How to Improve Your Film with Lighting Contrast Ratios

One of the oldest concepts in cinematography is the use of contrast ratios.
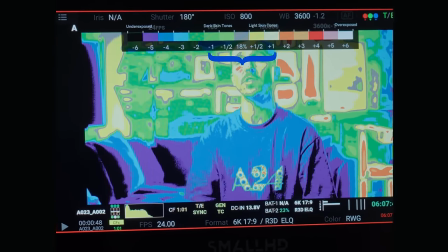[0:06]
And now that we have the EL zone system, it is easier than it has ever been to monitor those ratios.
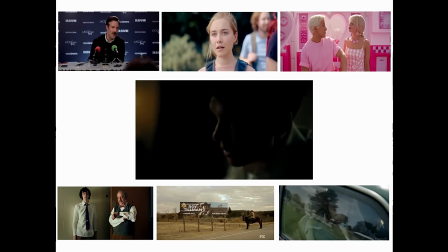[0:12]
Today, we're going to look at 7 modern references. And because of the lighting ratios, all of them have their own distinct look. There are 2 main deciding factors on which contrast ratio you should choose, and they are location and the mood of your scene. Now, if you are completely new to this, the contrast ratio is literally just the difference between the amount of light hitting your key side versus the fill side. Luminance versus shadow. It's just important to remember that every time you increase your light by 1 stop, it doubles the brightness.
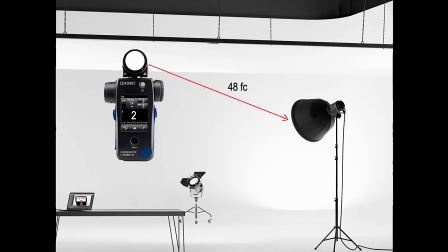[0:43]
For instance, a light fixture that is set to an F2 is twice as bright as one that's set to a 1.4.
Possessing very little knowledge of the game.
So let's start at the beginning with this right here, contrast ratio 1:1. An equal amount of light on both sides. In regards to lighting, this is what we call a flat image.
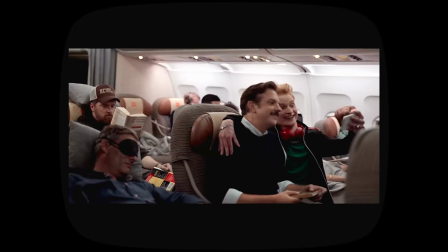[1:03]
A perfect real-world example of this is from the hit Apple TV show, Ted Lasso.
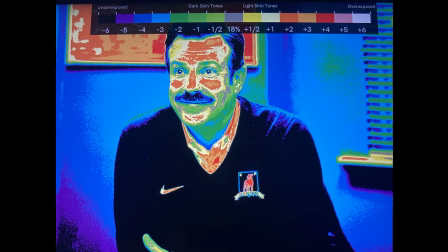[1:08]
Here you'll see, as we turn on the EL zone, the amount of luminance on the actor's right cheek is equal to the left cheek. As we look at all of the references today, it's important to recognize the settings of each scene.
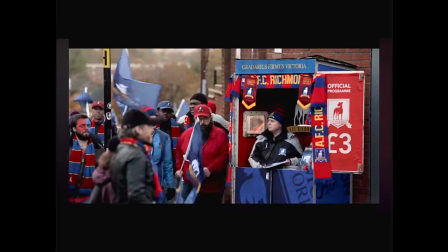[1:19]
The majority of Ted Lasso takes place in a very high-key setting. They're either outdoors on a sunny football field, or inside a brightly lit locker room. It's also very important to recognize the overall tone of the show. Ted Lasso is a very family-friendly, warm show.
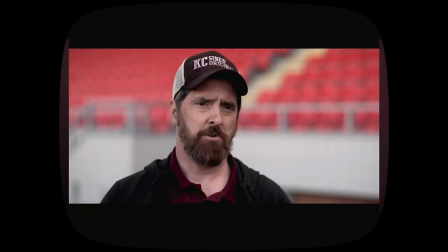[1:35]
Therefore, they've matched the tone with the lighting. However, as you'll see in our next example, which is a 2:1 contrast ratio, sometimes even a creepy film can be high-key lighting. An example of this is Midsommar. A 2:1 is only a 1-stop difference between your key light and your fill. And as you may recall, the majority of Midsommar takes place in bright day exteriors.
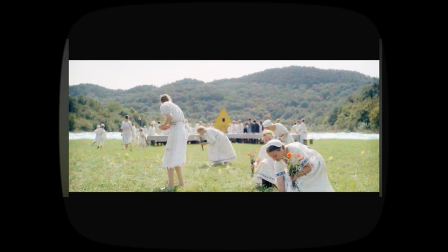[2:00]
And from what I understand, they lit this movie all natural using 20x20 ultra bounces and unbleached muslins.
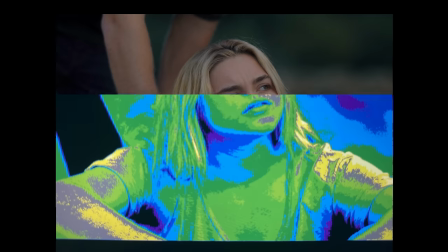[2:06]
And by studying this reference image with the EL zone, we can see the right side of the face is 1 stop over.
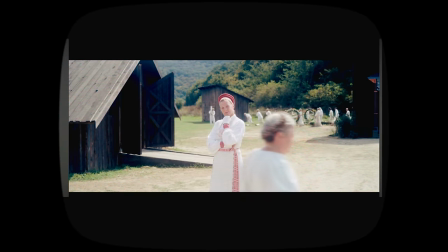[2:12]
So even though this is technically a horror film, they stay true to the reality of the setting that the movie takes place in.
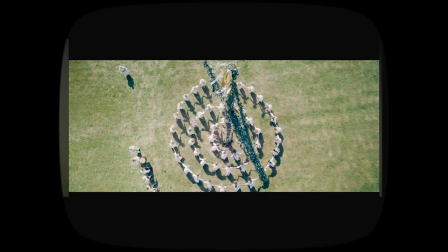[2:19]
And in doing so, it actually adds to the overall creepiness. Having this 2:1 ratio while disturbing things are going on was a refreshing juxtaposition.
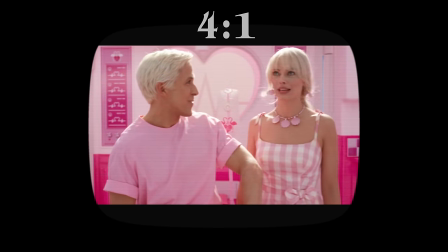[2:28] Just a giant blowout party with all the Barbies and planned choreography and a bespoke song. You should stop by. So cool.
Next is a 4:1. So now the key light is 4 times as bright as the fill.
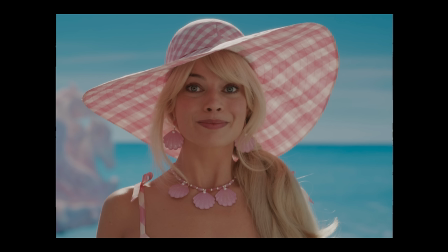[2:40]
Our example for this is Barbie. And this specific reference image may be misleading because she is wearing a hat.
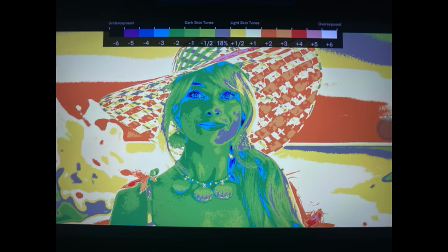[2:46]
But as soon as we turn on the EL zone, we can instantly see that her right cheek is 2 stops over her fill. And they're doing this by giving her a little bounce of uplight to get up under her hat on her key side. So by now you should be noticing the pattern of when these lower contrast ratios are used.
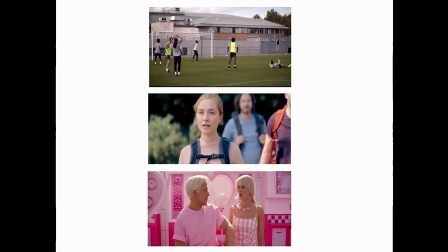[3:02]
So far, all of these references have been bright, high key situations.
Hey there, handsome. You want a date?
We're finally getting to the good stuff. Let's keep it going with an 8:1, or a 3-stop difference. This reference is from The Holdovers. Now, sometimes these high key ratios may be hard to spot and differentiate between the three,
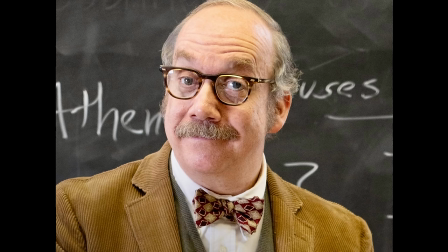[3:22]
but if you squint your eyes, you will really start to see these ratios present themselves.
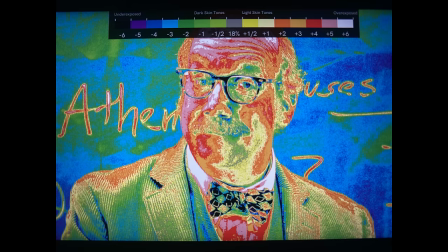[3:27]
Or just turn on the EL zone and we instantly see where his key side is in fact 3 stops over. Now, before we start getting into the dark side, I need to ask you all a very important question. How are you organizing your gear? I use CRDBAG, the sponsor of today's video.
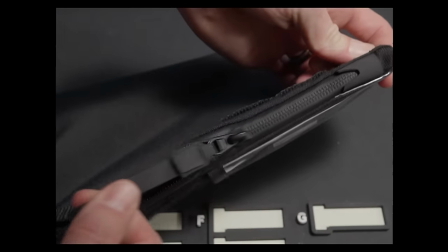[3:44]
I love these CRDBAG products and the company overall. The build quality is so damn surprising.
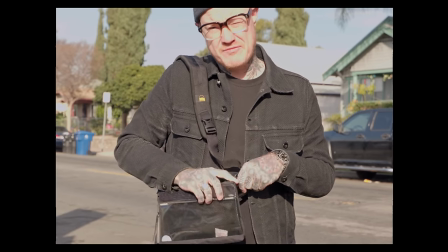[3:50]
In fact, I get a kick out of it just seeing the reactions from my filmmaker friends here in LA.
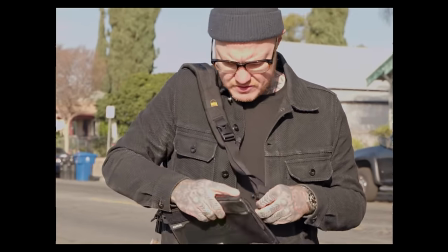[3:55]
Here's Steven Klaus checking out CRDBAG for the very first time. Those are not your typical gear bags.
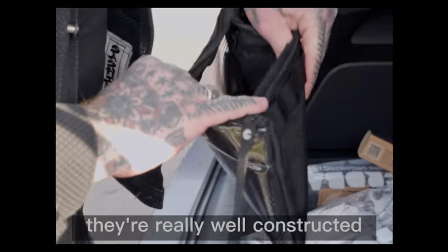[4:02]
This is really great. They're really well constructed. That's really nice.
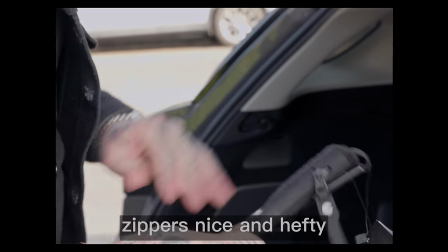[4:09]
Zipper's nice and hefty.